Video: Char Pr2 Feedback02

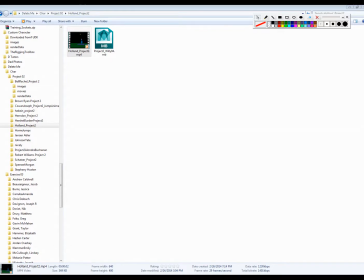Okay, yay, it worked. Now let's move on to video two.
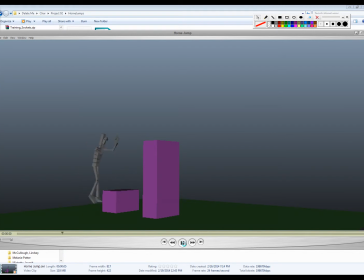So, a couple of similar offenses in here, in that poses are filling a little 20. So, you know, you get this symmetrical, like, when I say 20, I think everybody knows what I'm talking about,
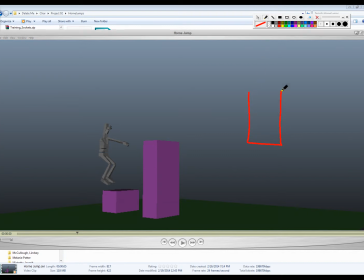but let's say we have a character standing here looking at you, and they're doing something like this, right? And then it forms this like perfect twin pose, right?
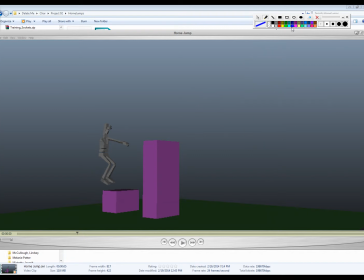So instead of doing that, the better way to deal with this is, you know, we really start getting this asymmetry in the pose, that maybe one arm is down like this and the other one is
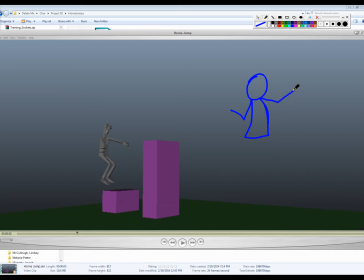up like this. So just getting this like asymmetry, and that always starts in the spine. So when you look here at this, we have a very stiff, straight spine. The legs are kind of doing the same thing, they're kind of twinning.
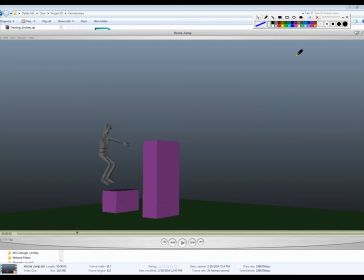So really just playing around with that would really help a lot to just make this more dynamic. Again, get the character kind of easing in on its landing, like it's sensing the ground is coming and slowing down, which is impossible.
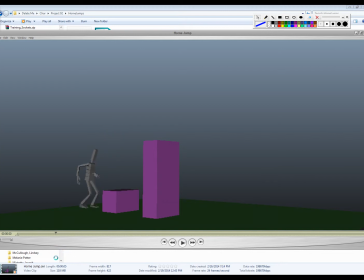And we got the IK hands, which is, again, you'll see the hand traveling in a straight line in both of these. So, so that's something to watch out for. Kind of work on the character arc here a little bit.
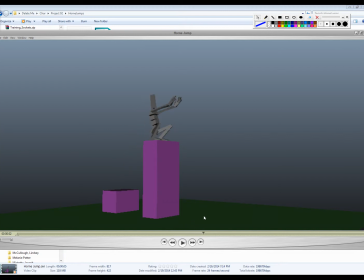So you see it kind of shoots forward and then just kind of drifts upward a little bit. And so really all of this motion is going to center from the character's hips. So this one would be a good one to kind of
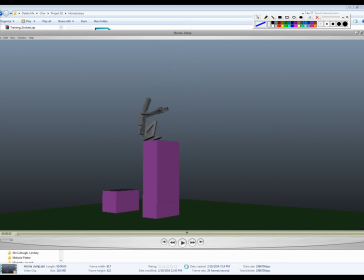tweak around with it and you get those arcs going first, and then you can sort of make the limbs work the way you want it to. But again, everything kind of hitting and starting and stopping at the same frame is also very noticeable.
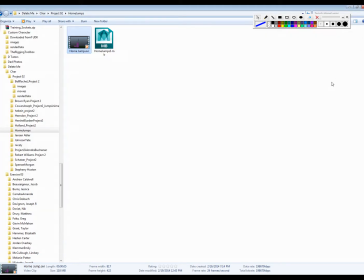Okay, so moving on, Jensen.
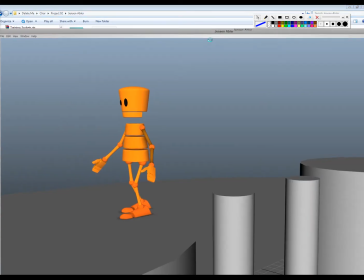Okay, let's come over here and full screen them.
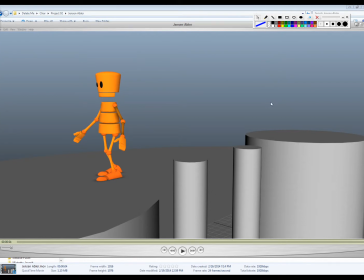Okay, I have to kind of get in here frame by frame on this one. You got some pretty decent amount of polish on here. It's looking pretty good. This is actually feeling good. I feel like the spine is still a little stiff on this.
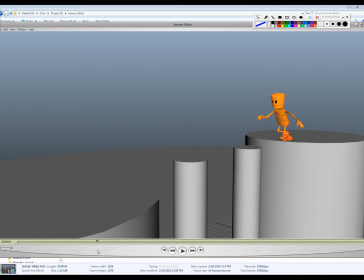So really push it, like really, like, you know, even here, you know, he's sort of stretching forward. But maybe here where he lands, maybe you can really get a little bit more of this going on. I don't know, just kind of bending up the spine.
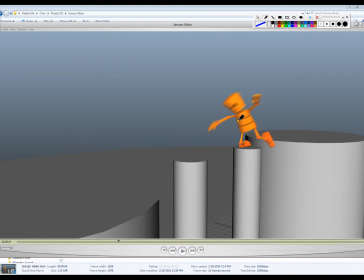Like a straight spine is just really, it just stiffens everything out. Got some pretty good squash and stretch going on here. I like this push off.
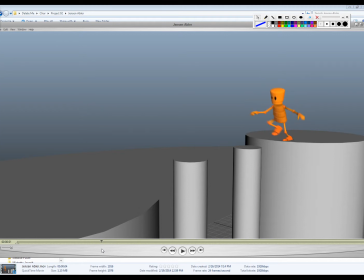And this push off is pretty good too, although I think you can almost make it a little bit more exaggerated, like almost straighten the leg out a little bit more here on this. But maybe not, you don't have to. I like his, like, trying to maintain his balance on this landing.
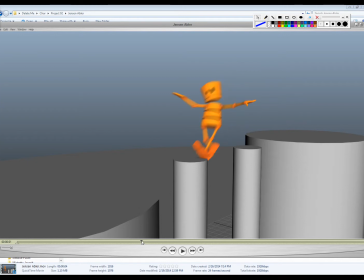Push off feels good. So the arc here feels a little weird to me. Like it almost feels like it sort of, you know, that he kind of zips forward. So he kind of has not traveled far enough there. So I do an arc track on his hips.
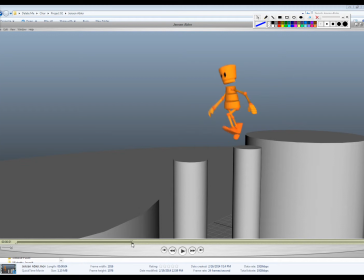So that spine is really twisted right there. If you look right there. So it's twisted, but it's not really leaning forward or back any.
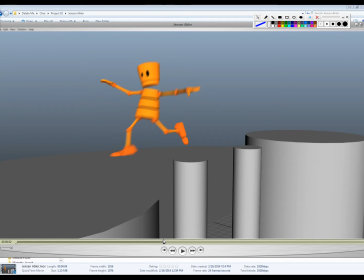And then on this contact, I think it would help to maybe straighten the leg and like have the leg reaching a little bit more on this frame. Is this it? Yeah. So the character really like reaching for this landing there.
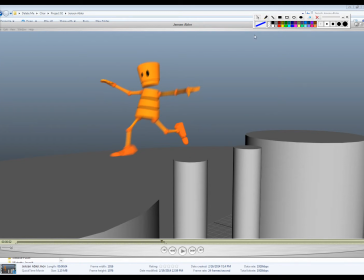And then the squash on this is really deep, and so you get this really sharp distinction between that and the foot, And so that just feels like I feel like that's a broken ankle there.
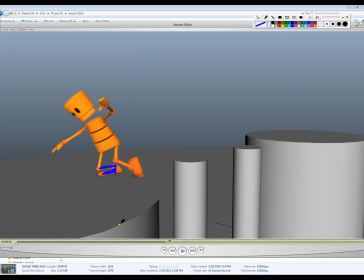So you kind of have to be careful. But if the knee goes that low, you usually have to roll up on the toe a little bit. And then, of course, the other thing is the foot starts blowing through the ground here. If we scrub through, you'll see it just kind of blows to the ground quite a bit and then comes back up.
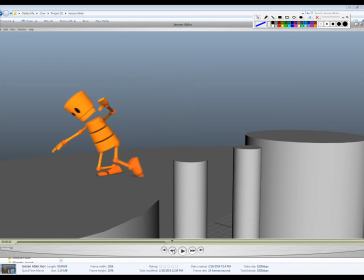I feel like this one would be a good opportunity to have a little bit more follow through on the arms, but he kind of hits and stops, and so I think the arms can kind of pull that energy through. And the head just kind of stops too, so I feel like you just need a little bit more residual motion, some secondary action,
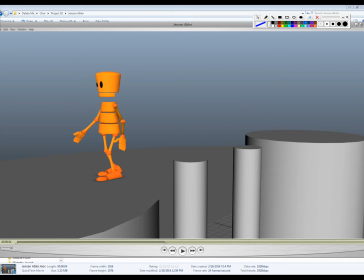follow through, overlapping action on the body parts when they hit that on that final pose. So, okay, Tate.
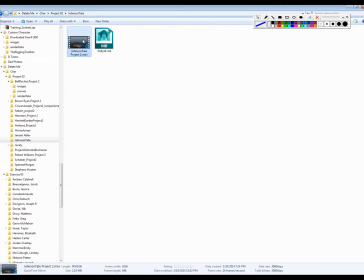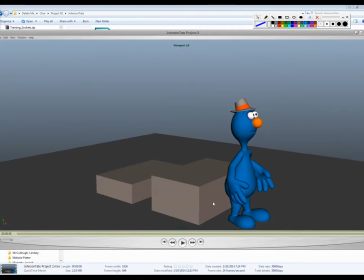I think you've already asked me for some feedback on this, so this will just be some gravy for you here. So first thing here is sort of this. Let's just watch it. Let me make sure.
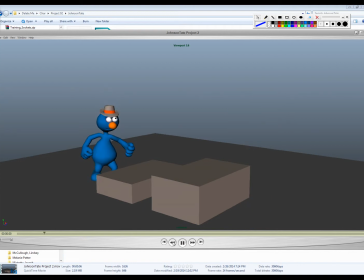Okay. So I think you got a decent amount of what I call hitches, like little like twitchy parts where it's like it feels like it shifts too fast.
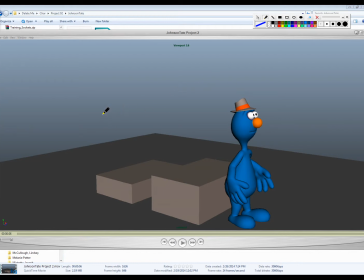If you were to draw points on all of the objects, what a hitch feels like to me is like if this is one frame and then this is another frame and then this is another frame and then this is the location of the next one and then this is the location of that.
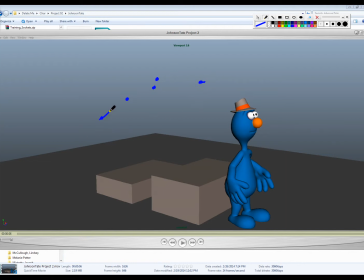Like that's what a hitch feels like in your arc. So it's like moving around and you just feel it kind of hitch there and keep going. And so that's why, like, kind of checking your arcs, checking your curves, you can usually find those things in the curves.
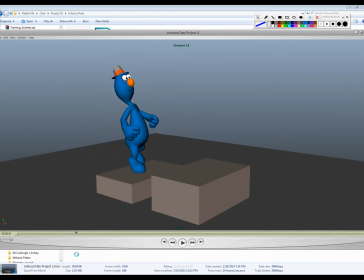The only other thing I'd say, you get some slowness here as the character comes down, which we talked about already. And then I think, like, playing with the arcs a little bit, so it kind of stops its forward momentum and kind of shoots down. You get your knee bending backwards there. I think you need, like, a stretch pose here, too, before the character comes down.
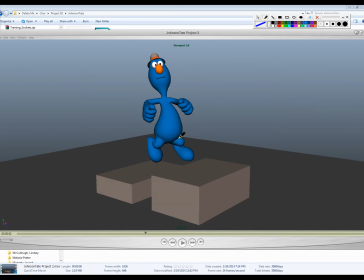So, like right about here, you know, maybe the character's reaching his leg out to land, right? And so I think that those sort of things, I think most of that we covered in the... but I do think it needs a little bit of a timing pass, honestly.
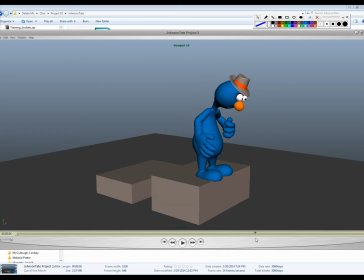And you can see some of the arm hitches like that. And it just sort of pops forward for one frame. You get another one right... I thought I saw another one right there somewhere. Yeah, right there. And so, you know, just kind of playing around with that and kind of cleaning it up.
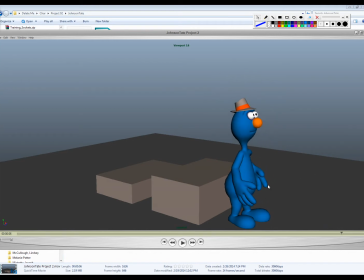Get the timing really good and solid first, and then start polishing stuff in. So,
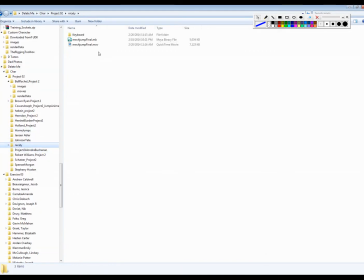Caitlin.
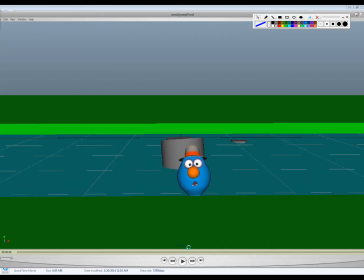Okay. So if we watch this. Nice.
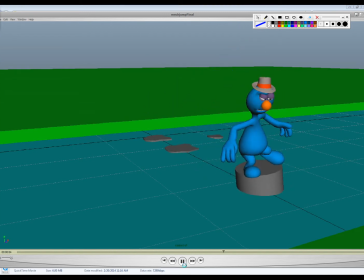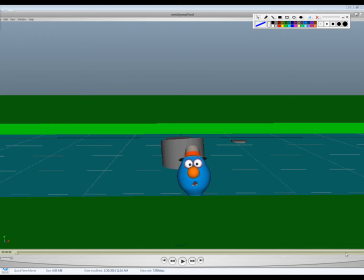So.